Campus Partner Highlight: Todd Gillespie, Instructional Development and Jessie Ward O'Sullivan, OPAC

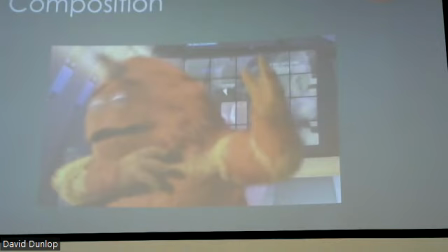24:37 It kind of is jumping all around, and so that is just helping the viewer understand that there's a little bit of chaos going on, that everything's not necessarily right. So you would see that 100 times and not necessarily realize that, oh, they're creating this from the composition.
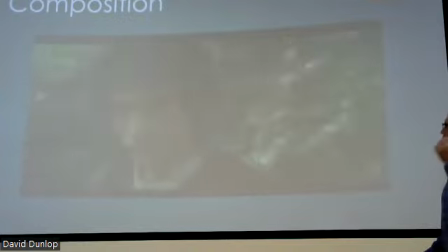24:59 This is a fun one.
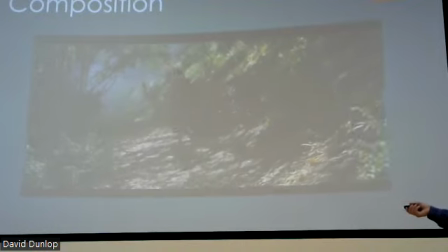25:01 I don't think anybody's gonna have time to do this, but this is done optically to create the compression of perspective.
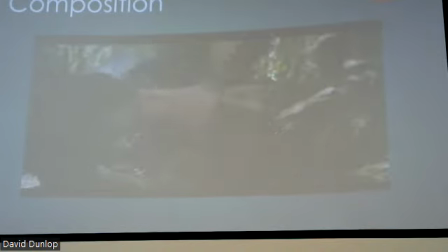25:10 It's not necessarily, I don't know what it's called, it's not forced perspective, but where
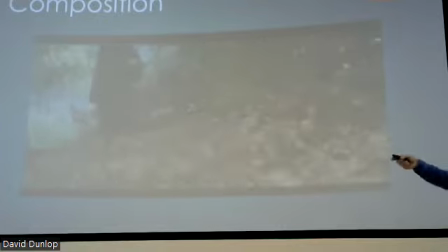25:16 the camera distance stays the same thing, but all of a sudden the background compresses and it gets a whole lot closer.
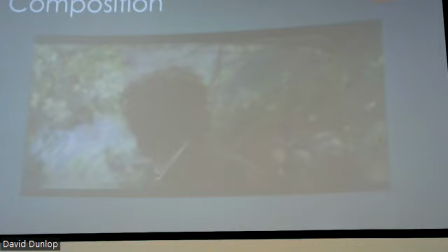25:23 That was not done digitally, that's done optically. They literally move the camera one direction and widen out at the exact same time. And so that it looks like you can see the bushes don't really move at all. They stay in the same distance, but it's compressing that back. Again, composition and how you set it up really kind of matters.
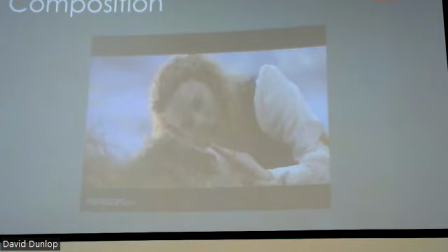25:42 This goes back to our understanding of what we see on camera.
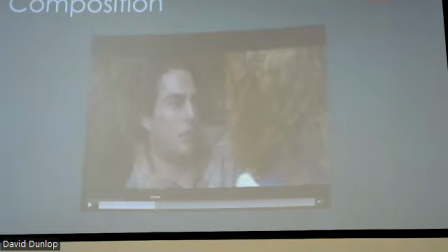25:48 We're going to fast forward a lot of this. I needed to. So here we go.
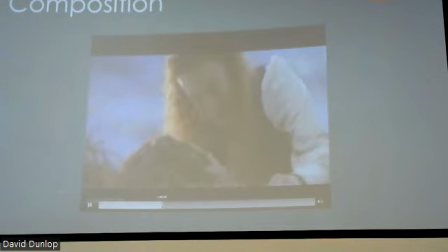25:55 Oops. These composition of things have meaning, right?
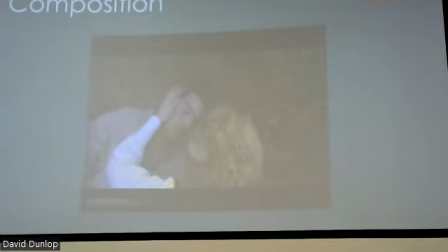26:01 So you're not necessarily thinking about this, but what the camera's doing lets us know. This is the end. Tom Cruise, Maverick has died. And this is the end of the movie, right? We're zooming out, we're panning back.
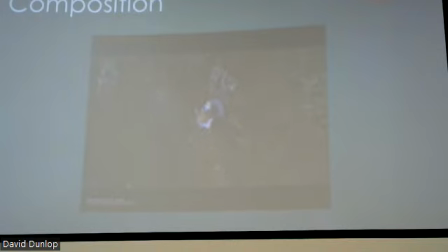26:19 Ron Howard did this totally to mess with us. So everybody in the theater at this point thinks it's ending. Why do they think it's ending? Because the camera's moving out and zooming. There's nowhere in the scene they're saying this is the end.
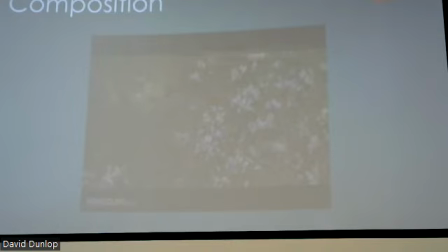26:33 But because of literally the positioning of the camera and how that's going, the audience believes the movie is coming to an end. And then this is where he plays the trick. And so at that point, everybody in the theater thinks the movie's over.
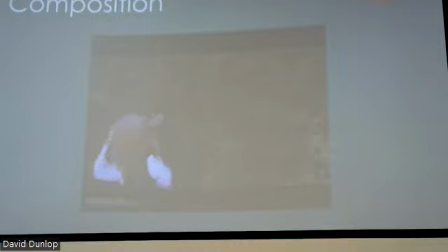26:50 And so it comes back in and says, oh no, JK, the movie's not over. But it is
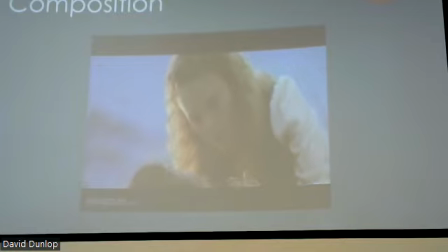27:00 trying to explain to you the composition on how you can use it to convey meaning and everything like that without saying anything.
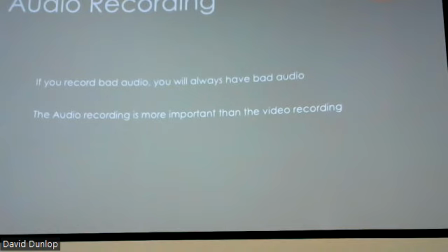27:11 Audio recording, real quickly, and we're almost done, or at least with my part, and then just get up here. If you record bad audio, you will always have bad audio. I know CSI makes us think that we can get good audio once we've recorded bad audio from Russian gangsters trying to,
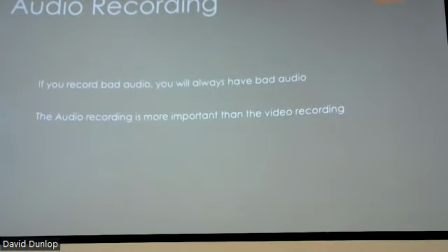27:27 sell state secrets, and they run it through the filter, and all of a sudden it sounds like, everything else out there.
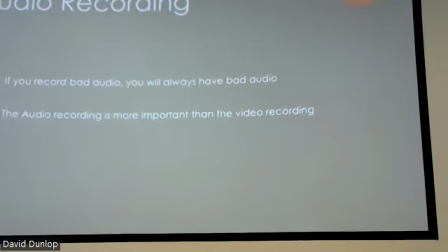27:33 That is not true. Bad audio will always sound like bad audio.
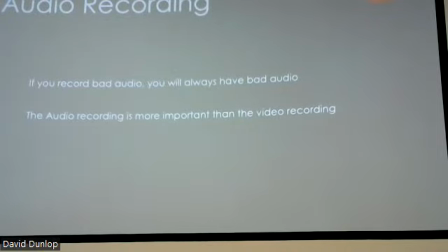27:39 So, from most of the perspective, when you're going out on production and you're recording video and audio, it's more important to get the audio right than it is actually the video. Because what happens is in post-production, or when you put the video together, you can cover up a portion of the bad video with a still photo, another shot, or something like that. But your audio dialogue or what you're saying can never be recreated if you didn't get another take of the same thing. So the audio actually becomes more important out when you're recording than the video does. So always make sure you have good audio.
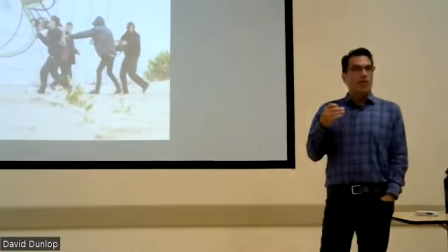28:21 And so where you're positioning for your audio is very important as well.
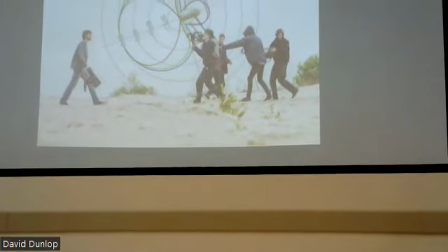28:27 What you don't want to do is you can't really like this is a shotgun mic.
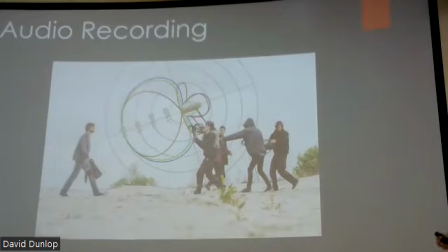28:31 Shotgun mics are great, but you can't be 40 feet away and expect to get good audio with the shotgun mic.